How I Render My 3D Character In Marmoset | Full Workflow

Now the lighting has reached a nice level,
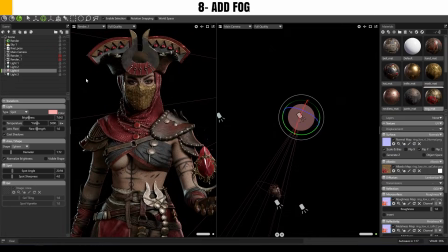(12:18)
it's time to add some atmosphere and fog to give the character a more natural feeling and make the environment look a bit more realistic.
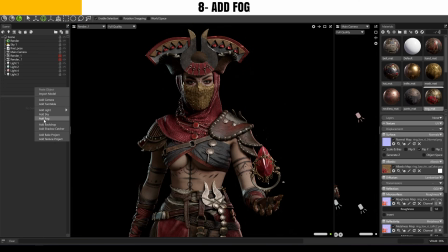(12:25)
You can right click in outliner and select add fog. By default the amount is too strong, so you'll need to adjust it.
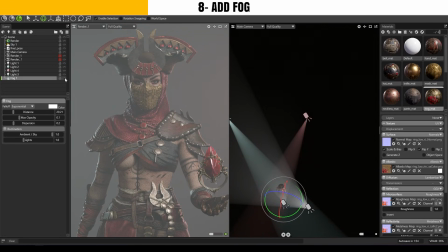(12:32)
With fog enabled, you can clearly see the light fall off lines, which is very useful. The first thing I want to change is the fog color.
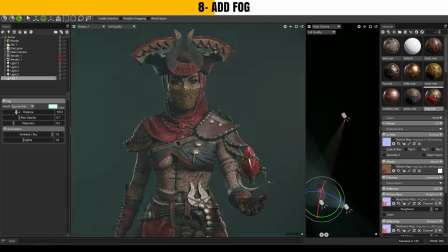(12:39)
I might shift it slightly towards blue or green. Then I'll adjust the distance to control how far the fog reaches.
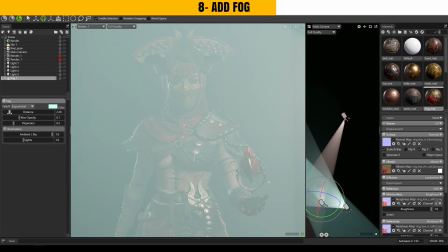(12:46)
I don't want the scene to be overly foggy or make the character hard to see, so I reduce it a bit.
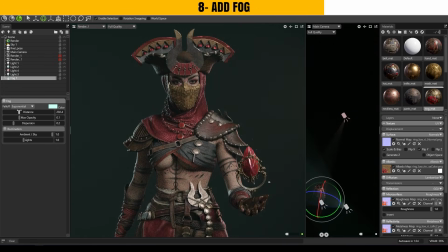(12:51)
Again, this totally depends on your character and the method you're aiming for. Also, if the fog feels too dense, you can reduce the opacity or make it softer.
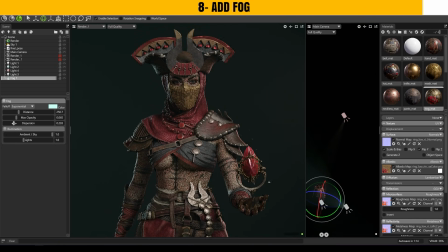(13:01)
Now our lights have a nice fall off and the scene has more natural atmosphere compared to before. Once I have almost everything ready for the final render, I go back and start adjusting everything from the top and trying to improve as much as possible.
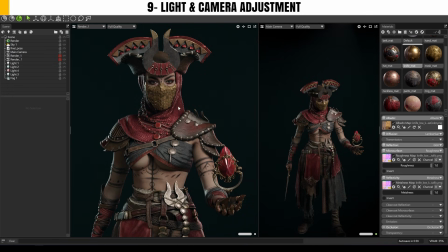(13:14)
The first thing I want to change is the background. It feels too solid right now, so I'll switch to using the environment texture instead.
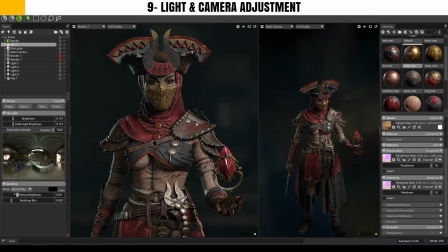(13:21)
I can make it a bit darker so it doesn't draw too much attention and the focus stays on the character.
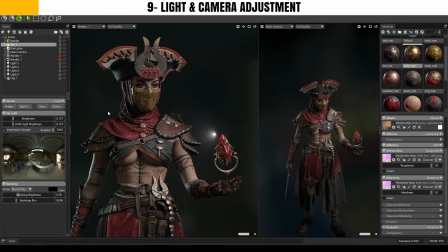(13:27)
I will also increase the blur so the background appears softer and less distracting.
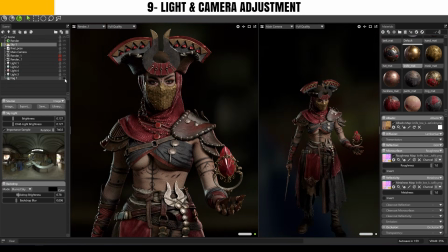(13:32)
To give the character more dimensionality and avoid flat lighting, I'm going to duplicate the key light and use it specifically for the face.
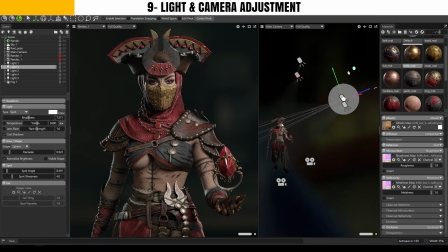(13:40)
I'll narrow the angle, raise the light higher and position it so it only lights the face, just creating a focused highlight on the character's face.
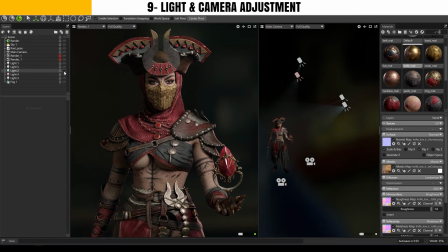(13:49)
I also boost the intensity of the backlights a bit to make them stand out more and give the silhouette more shape.
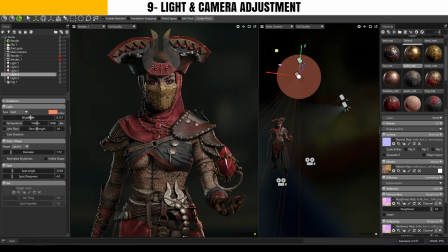(13:54)
The final light I want to add is a light source behind the character to give the background more depth and make one area slightly brighter.
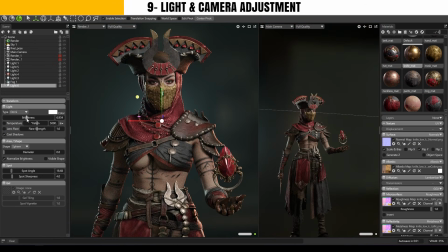(14:02)
Change the light type from a spot to omni so it acts like a 360 degrees light source. Then I move it behind the character and check its placement using the final camera angle.
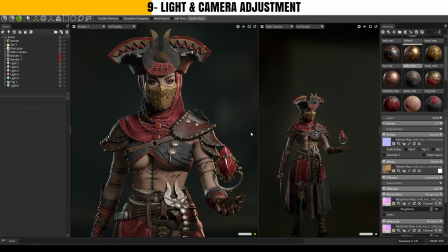(14:13)
The intensity of this light shouldn't be too strong, just enough to brighten the area behind the character slightly compared to the rest of the scenes. The camera actually has some special settings that allow us to make the image sharper, more vibrant, and visually appealing, so there is no reason to ignore it.
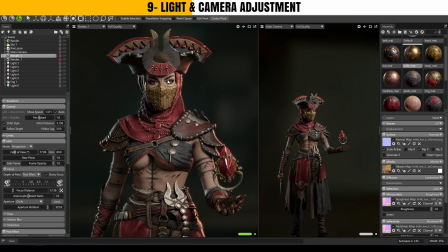(14:29)
The first thing I want to enable is post effect. I can click on any part of the character using the middlemost button and it will focus on that area. The further objects are from that focus point, the more they get blurred. Activating this isn't mandatory, but it can help add depth and focus to your scene.
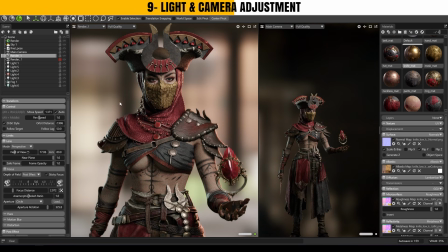(14:47)
You can also hold shift and right click to rotate the environment and try different background reflections if you're not satisfied with the correct one.
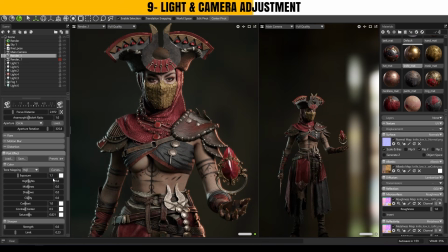(14:54)
Next, you can scroll down and increase the camera exposure a bit to brighten the image. Then slightly increase the highlights to see the difference. You can always test different values and notice how it affects your render. By lowering the midtones, you can add more contrast and get rid of the flat look.
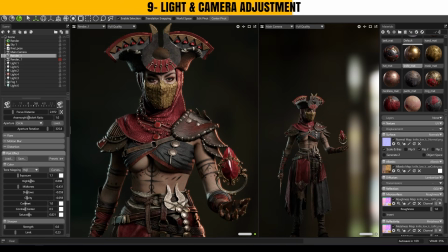(15:11)
But be careful not to overdo it, or it will look too artificial. Of course, you could do all this in Photoshop after rendering, but I personally prefer to make the real-time version inside the engine as close as possible to the final result. If you compare the default camera with the enhanced one, you will immediately see the difference.
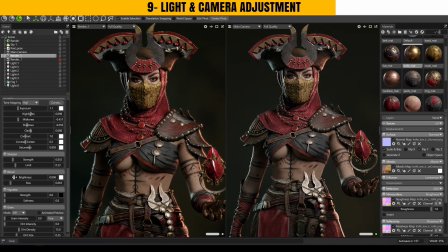(15:29)
The result looks much better. One of the cool settings that can make everything feel a bit more epic is bloom. Increase it just a bit to make the highlights pop and everything shine more. The grain setting adds some subtle noise to the image, which helps reduce the too much or too solid look, but again, don't overdo it.
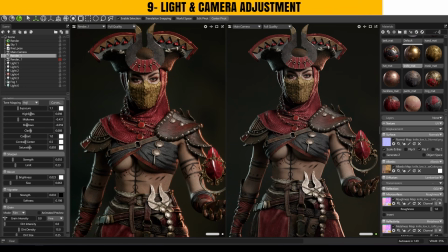(15:48)
And that's it for the camera settings. Now if you switch between your cameras, you will see how much more alive and polished your scene looks.
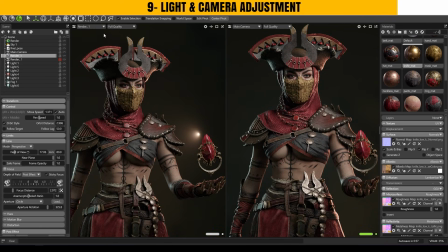(15:56)
Color correction can have a huge impact on your character, but many people overlook it.
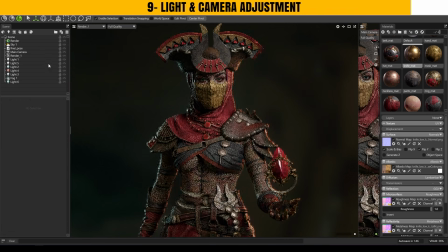(16:00)
Don't make that mistake. At this point, I can delete the third camera and just duplicate the second one to keep its settings.
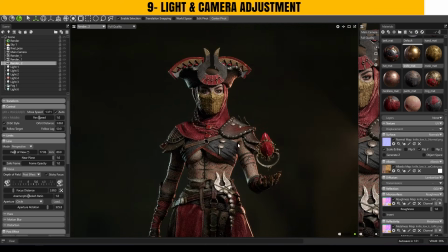(16:07)
Or if you don't want to lose a specific camera angle, you can just copy the setting instead.
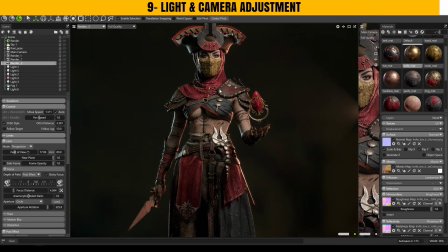(16:11)
And also you can explore more angles for your character. There is no limit here. Just make sure you find a visually interesting one that highlights your work well. And before we move to the final step, let's answer a question from one of the followers.